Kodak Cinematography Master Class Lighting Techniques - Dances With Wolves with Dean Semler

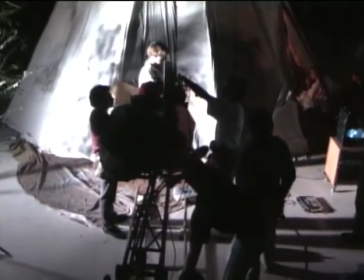9:04 Action inside. Action, Scott.
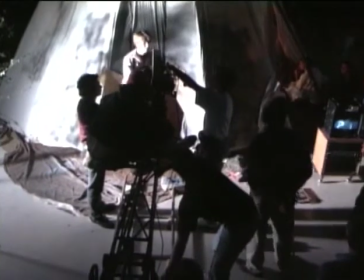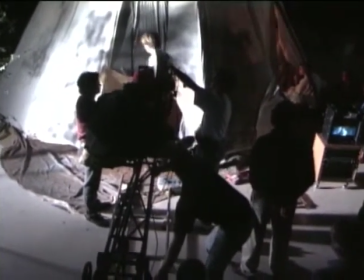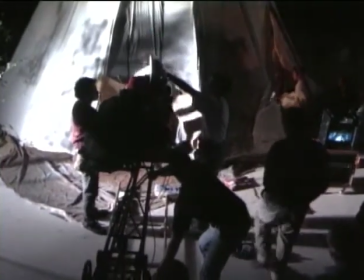9:17 Go, guys.
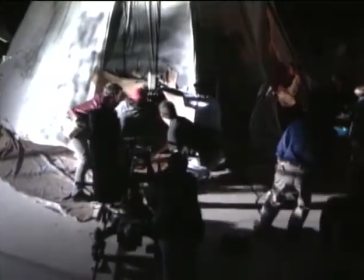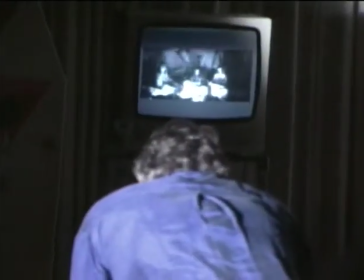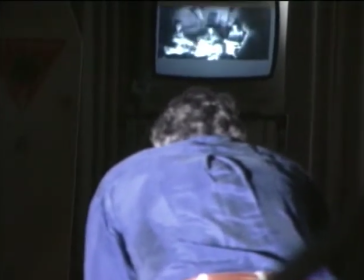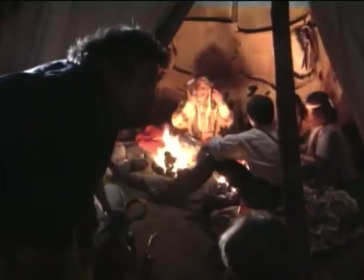9:36 Michael.
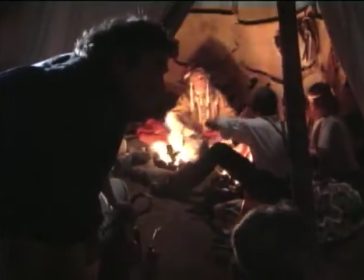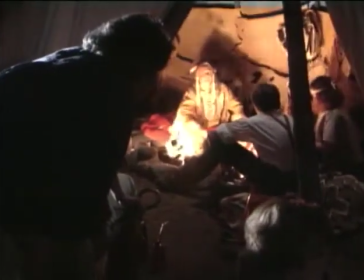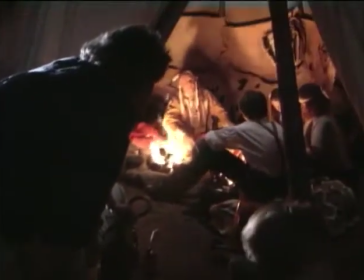9:46 Horse, what's the word for horse?
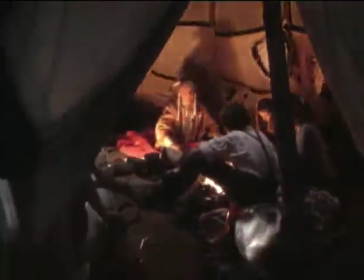9:52 Horse.
And cut. Good. Very good. Speed. Action inside.
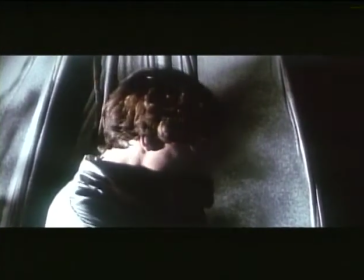9:58 Action, Scott. There was a great shot this morning, the wide shot coming through the door.
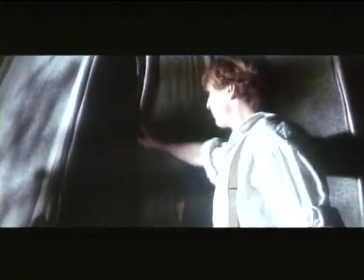10:04 Just so full. You can see how that anamorphic frame is so beautiful if you've got, you know, edge-to-edge information in it.
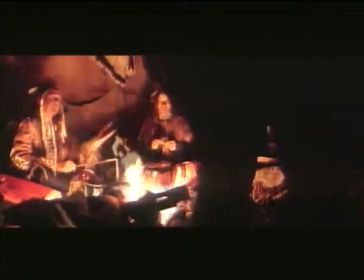10:14 But you can see how also it's important in a wide shot like that, if you've got a hero in the shot,
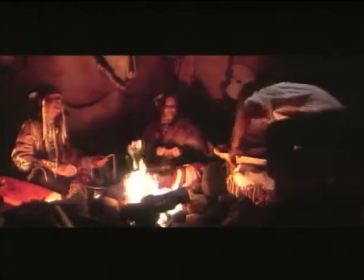10:19 you've got to just light them up a tiny bit to pull them out because it's such a big screen to look at.
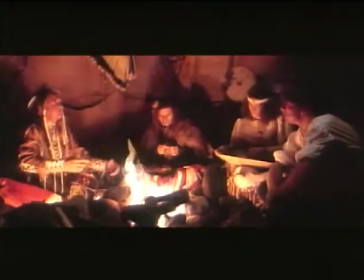10:23 I should have maybe hit up Dunbar with just his own separate little, just to pull him out a bit more.
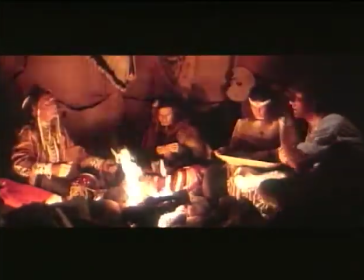10:31 I came up through the ranks of documentary and news recording events, which teaches you to shoot fairly quickly. And also to be one of the greatest assets, I think, in being a documentary cameraman or news camera is to be as inconspicuous as possible. And I think that all comes with learning and with doing it for many years.
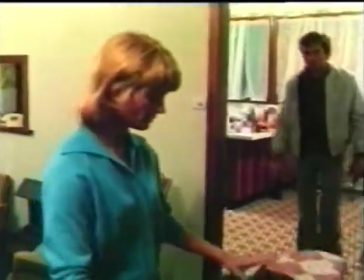10:50 And then moving into the drama side of it, my earlier dramas were sort of based on that documentary style a lot.
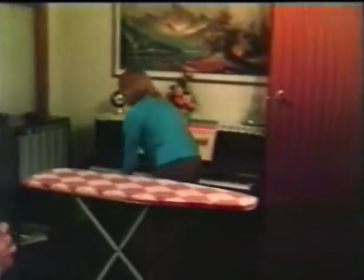10:58 A Good Thing Going, for instance, was a drama shot like a documentary, which had a lot of balls, was very gutsy.
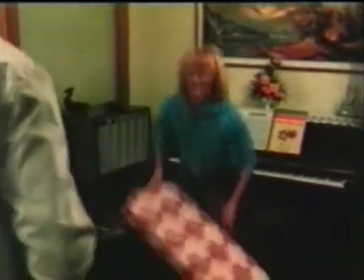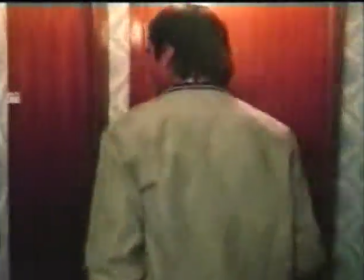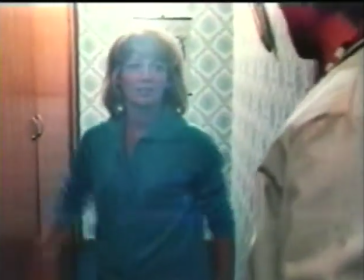11:17 We've got good neighbours. Who are you talking about? Baxter, he's worse than his bloody dogs. Oh, your work, your bikes, your booze,
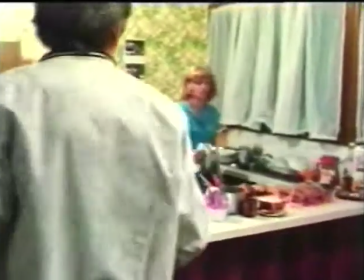11:25 everything else can go to hell. And then moving gradually onto features that needed more work, and then doing commercials and seeing the whole commercial side of it.
And the way you have to spend so much time lighting a packet of cigarettes or lighting a packet of cornflakes, where you can spend 4 hours lighting a packet of cornflakes, and I've seen agency guys hand-picking cornflakes out of a giant bag, hero cornflakes. I want 50 for a bowl, hours and hours of that sort of stuff.
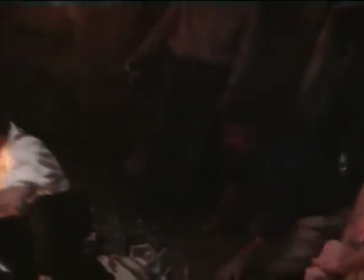11:48 But my love now is drama. And the sort of films I've been doing, I think, have all been non-gloss pictures.
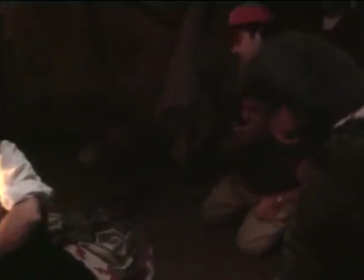11:57 They've been fairly real, like Dances with Wolves. Tell you what, that's for the hell of it.
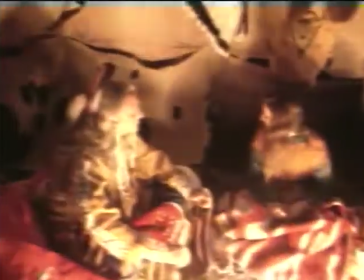12:03 Make it a 75. I think it's a 75 back in the back.
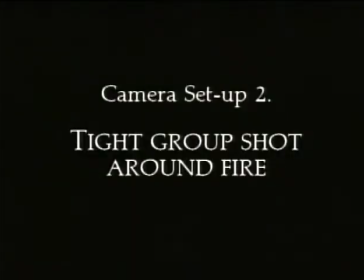12:08 Ian, that's looking terrific. That shadow behind is working bloody well.
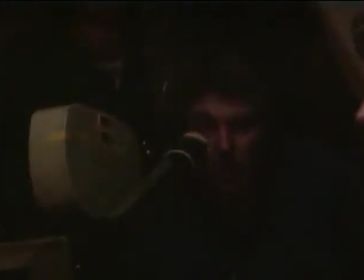12:14 He's been close to that lamp now. On which? On Scott. Well, I'm just getting it under his chin, and it's quite a nice effect.
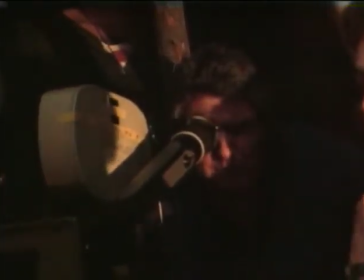12:22 Okay. Let's see you looking at him. Scott, do a little rehearsal with the hands and the dialogue.
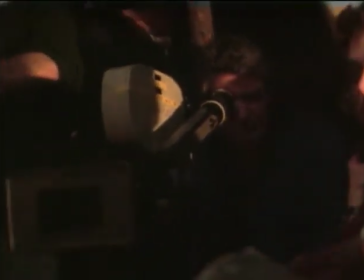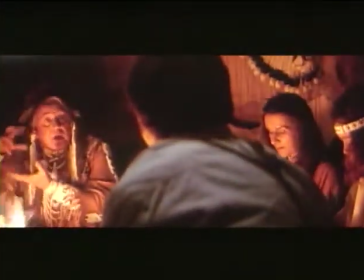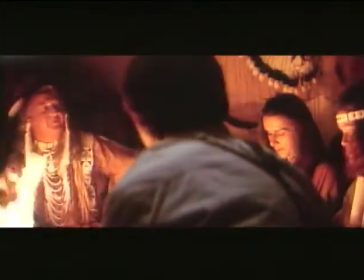12:40 Shunkawaka. Horse. Buffalo.
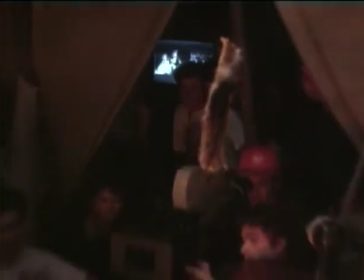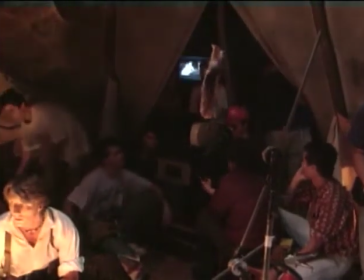12:52 Buffalo.
Cut. Not bad. Zooms are unbelievably handy.
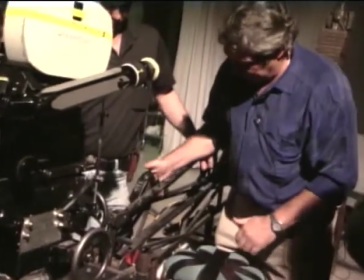12:58 It's simply that, taped into that, and you can forward and reverse, zooming in and out.
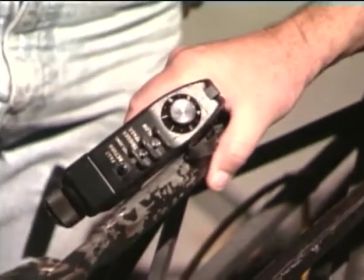13:03 You can also change your speed. But it's a great way to operate if you're doing unplanned stuff.
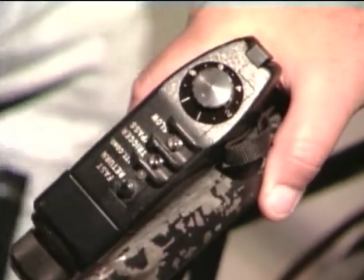13:10 Mm.